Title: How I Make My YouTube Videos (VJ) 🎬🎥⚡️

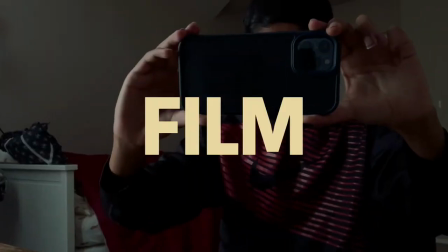Today, I'll be showing you how I film, edit, and produce my YouTube videos.
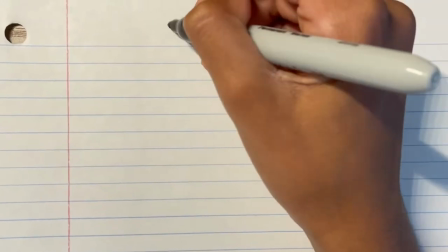Let's just jump into it. Okay, so the first thing I do is plan.
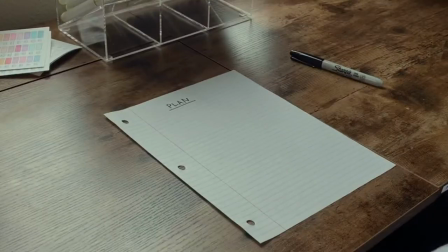The reason I plan is so I get a clear idea of what my video is going to be, and it makes it easier to film.
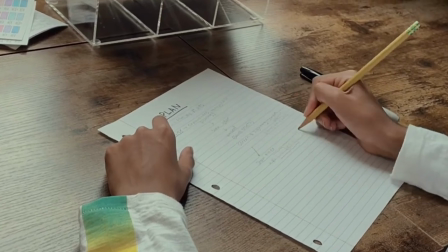And I don't write every single detail here. I just write key points and things I might need to reference throughout the video.
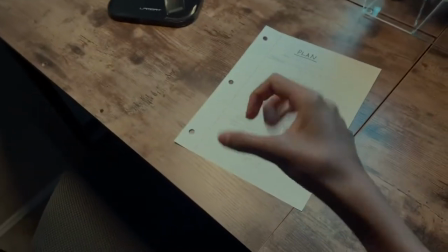Okay, so after I plan,
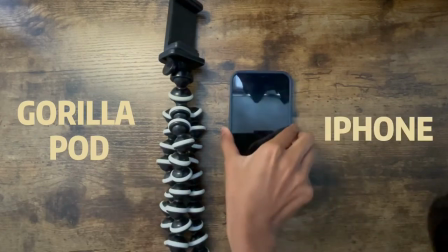I get my filming gear ready. so I mainly use a Gorillapod tripod in my phone and I also use this big tripod
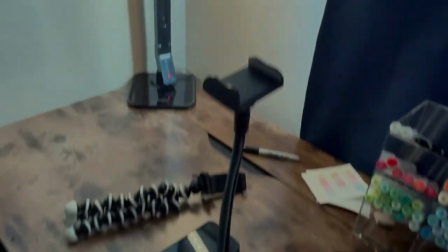sometimes oh yeah that top-down shot was filmed using this tripod okay
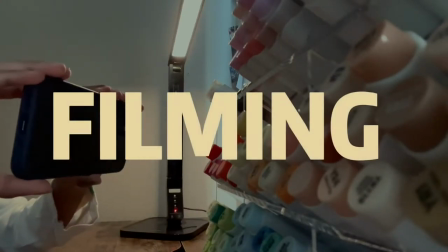so now to film when I film I mainly focus on three main things
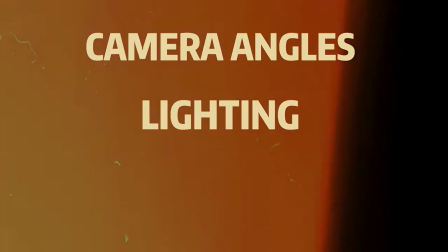camera angles lighting and slow-mo and time-lapse here's how I use them
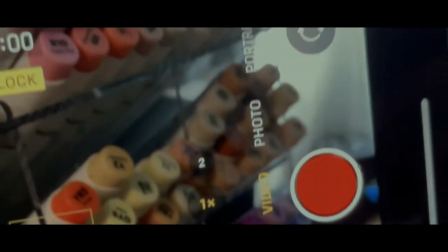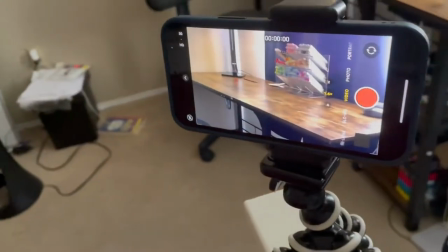Okay, so I first find a camera angle I like and set up my camera there. Then, I adjust my lighting to make it more ambient.
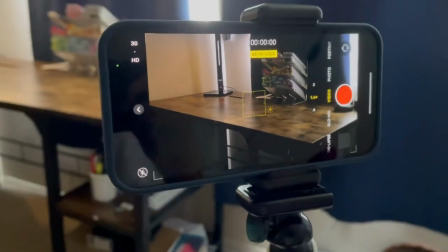And I also adjust some settings on the camera. So once I'm happy with the setup, all I do is hit record, and I have a super cinematic shot.
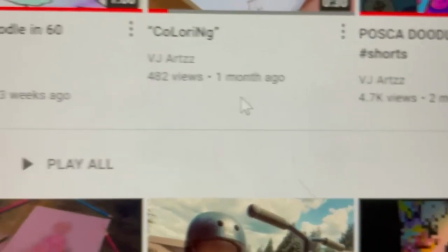I really like these cinematic shots, and I use them in a lot of my other videos.
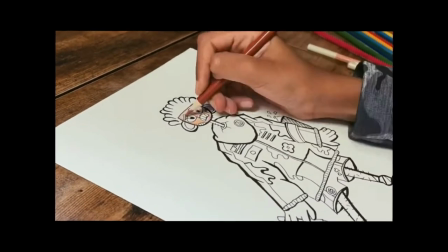Okay, another type of shot is these close-up shots of me drawing. And to do that, I set up my tripod, and I open my window so I get more lighting.
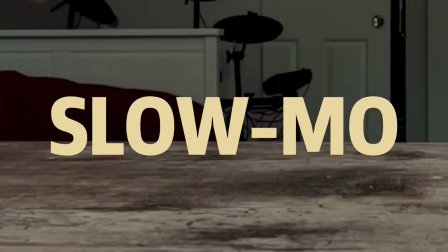And it makes the shot more clean and brighter The final thing I like to use is Lomo shots Lomo shots are my favorite shots to get Cause I don't know,
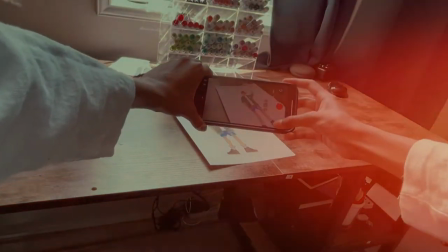it just looks cool I also feel like it helps slow down the video And makes it have a better pace I guess And
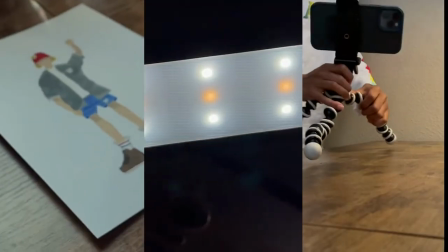uh yeah, I think focusing on these things Makes the filming better Now for my favorite part
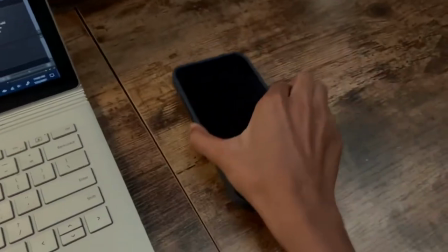To edit, I don't use my computer I use my phone And I use an app called CapCut Video Editor.
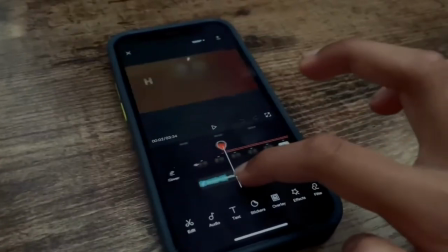CapCut has a lot of awesome tools I can use and you can see I've been working on this video right now.
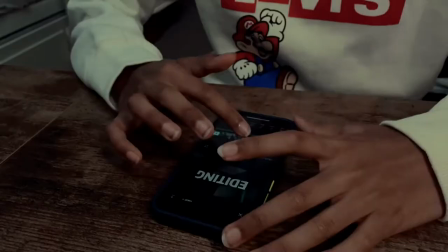The steps of my editing go something like this. I first import all my clips, then add my music.
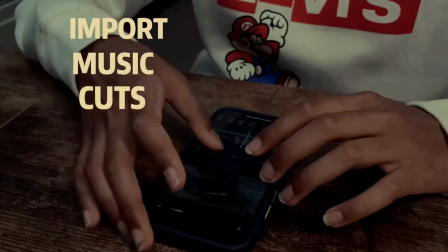It also makes some cuts. After that, I add effects and transitions, then color grade.
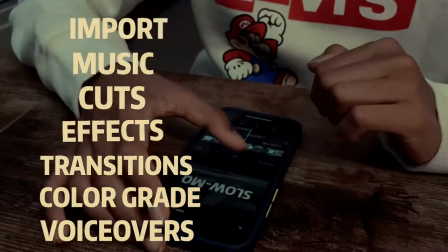And last but not least, add my voiceovers. It's a lot of steps but it really improves my videos.
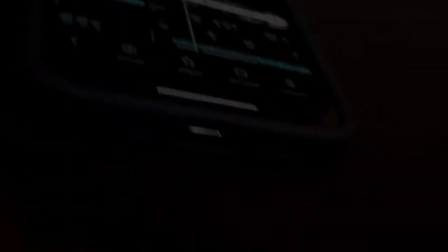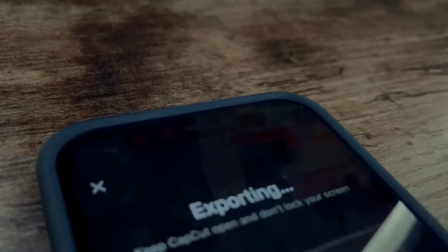After a long time of editing, I finally export my video Then I go to photoshop to make a quick thumbnail
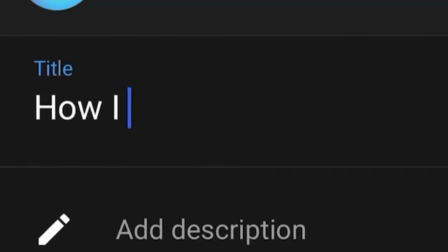And after that I go to youtube to make a title for my video
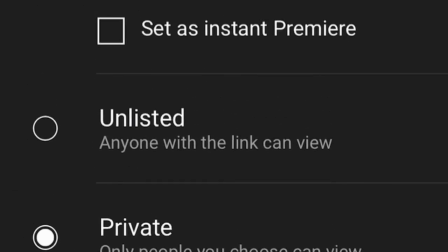I also write a description Then I just change some settings and We're done
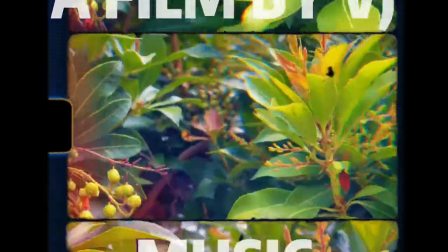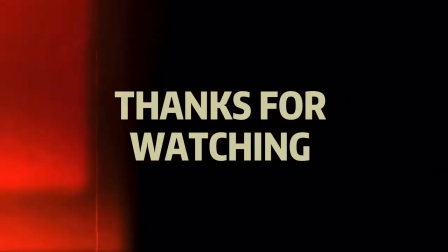Downward spin We need one love One love We need one love